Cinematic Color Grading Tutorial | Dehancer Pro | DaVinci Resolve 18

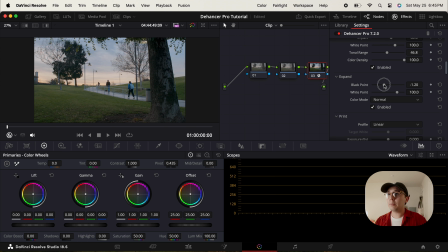And then now under expand, I don't really mess with this too much, but you can lift your black point or drop your black point and your white point. I find that the film developer is actually really helpful with doing that. I'm actually gonna bring it up just a little bit. That looks pretty good. And next up is print. This is one of the layers that will make a huge impact on the look of your footage.
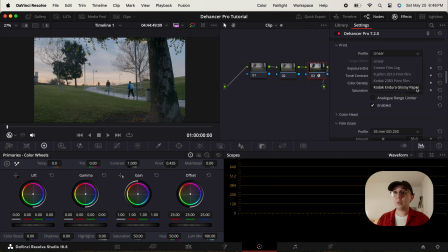So it starts off at linear, but these bottom 3 are where you're gonna get that nice style and that nice punchy look. So we can look at Fujifilm 3513. As you can tell, that looks pretty good. That's how it looked before. That's how it looks with Fujifilm 3513. And then maybe 2383.
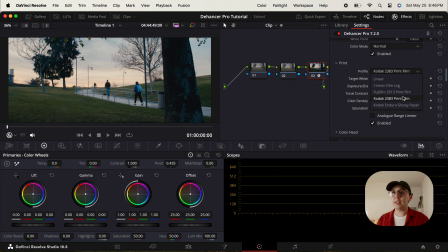A little bit less green, which I actually kind of like that 3513 kind of like brings up my greens.
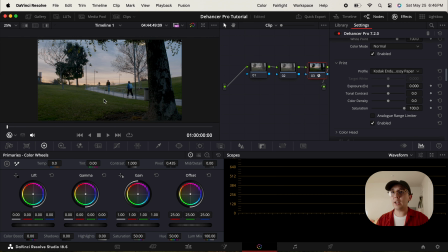And we have Kodak Endura Glossy Paper. This is still kind of like a Rec 709 look, but it tends to just bring everything down a little bit compared to linear. But I'm actually feeling 3513 for this one. So that looks pretty good.
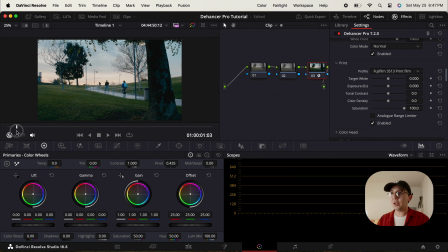As you can see, I filmed this in winter, so I feel like it's kind of just only right that it has a little bit of a cooler tone, but we're gonna adjust those a little bit later. Target white, I kind of just leave alone, but as you can see, if you look at the sky and the clouds, it's kind of making them warmer or cooler.
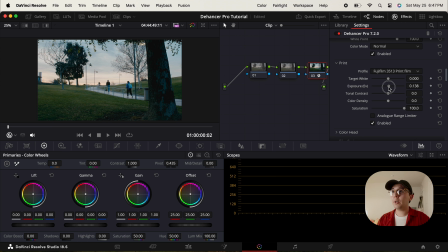I'm just gonna leave that as is. Exposure, you could boost it up or down if you'd like. And then tonal contrast, again, this is gonna kind of like if you want it more contrasty or if you want to bring it up.
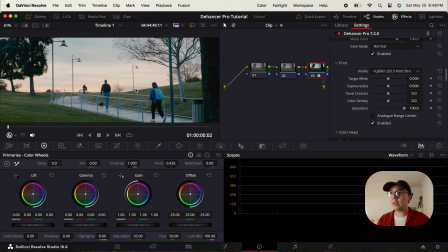So I'm just gonna leave that at 0. Color density, it's really only impacting the blue in my backpack and my jacket.
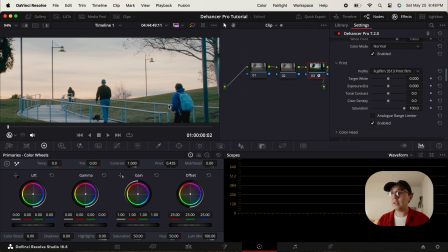So I'm just going to kind of leave that as is. All right, and next up is color head.
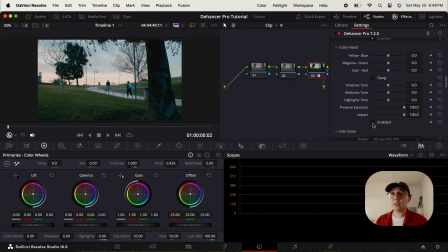So as you can see, the first thing you're gonna do, make sure you can use it, is enable it. Now it's basically giving you a little slider to adjust if you want your footage to have like a different hue. And I actually like it when it kind of looks a little bit more towards yellow. And now, as you can see, it kind of brings a little bit more yellows, just a little bit of warmth into my footage.
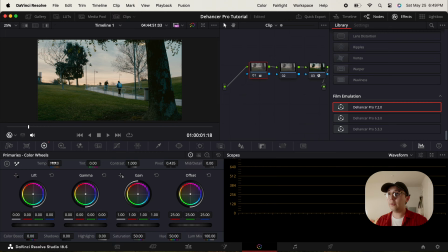And I'm actually going to adjust the temperature just a tad. There we go. Looks pretty good. So typically I don't touch these a lot. As you can see, it's kind of easy to go super crazy with them. So if anything, if you do want to make a little bit of a look, I would just go up to like maybe 5 or -5.
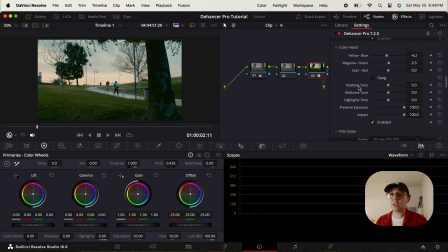I actually do like using these sliders, the shadows, tones, mid-tone, and highlights. So as you can see, when I boost up the shadows, it's making my greens a little bit warmer or cooler. Warmer actually looks kind of nice. So I'm gonna do that. And next up is film grain.
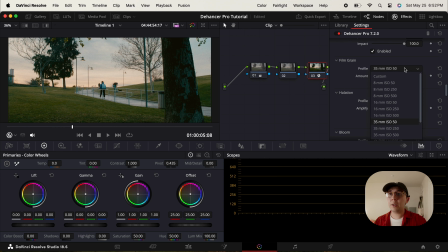You can enable that. And then under profile, you can pretty much choose which type of grain you want. So essentially, like the higher the ISO, the more grainy that your footage will look.
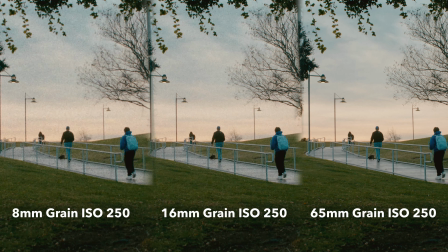And the lower ISO, the less. And 8mm grain is gonna be a little bit more larger. Then if you go to say 16mm at 50, it's gonna be a little finer. Going all the way to 65mm, which is like large format IMAX, it's going to be even more fine.
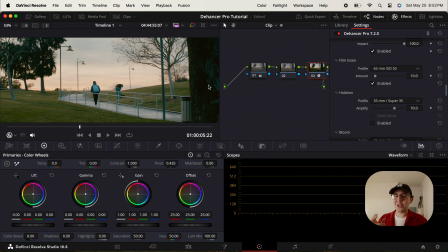So I'd probably want to use large format because I feel like when the grain is larger looking, it just kind of makes the image look muddy, but that's up to your preference.
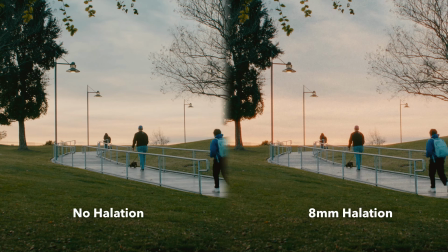And then next up is halation, which basically halation, it's going to give some of the brighter parts of your image like this orange glow, as you can see.
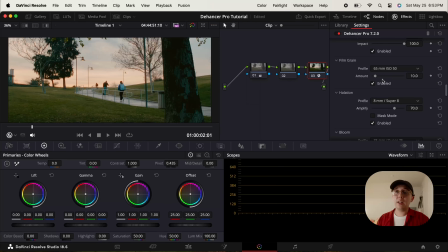And for this case, if we do want to go for a filmic look, that actually looks pretty nice. And like film grain, if you do 8mm, the effect is going to look super strong.
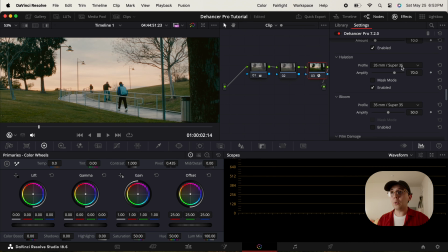If you do 35mm, it's going to be a little bit more subtle. 65, it'll be really subtle. And then on any of these, if you do want to do custom, you totally can and adjust every single part. But I personally like using the presets because I feel like they're actually pretty good. I do like 65 to 70mm.
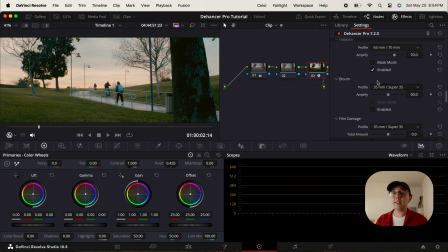That looks pretty subtle and nice. All right, next up is bloom. So I'm just going to enable that.
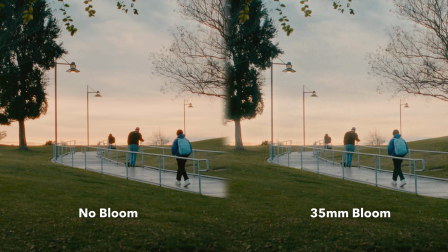And what bloom is gonna do, it's going to give your footage like this little glow. So I'll leave that on, get this nice filmic look.
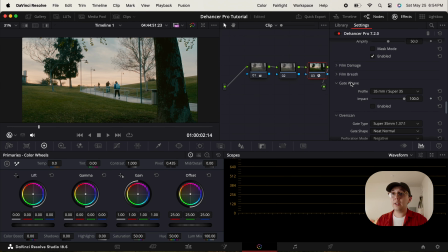Film damage, film breath, gate weave, overscan, and vignette. I'm going to kind of pair all of those together because they're all kind of similar and basically they just are ways of enhancing the film effect.
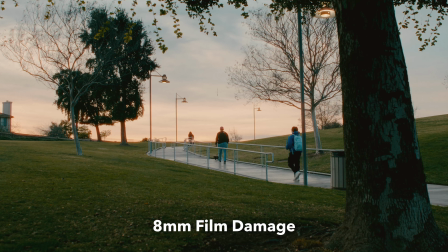If you want film damage and you want to look like you can see those scratches on your footage, that's how you can do that.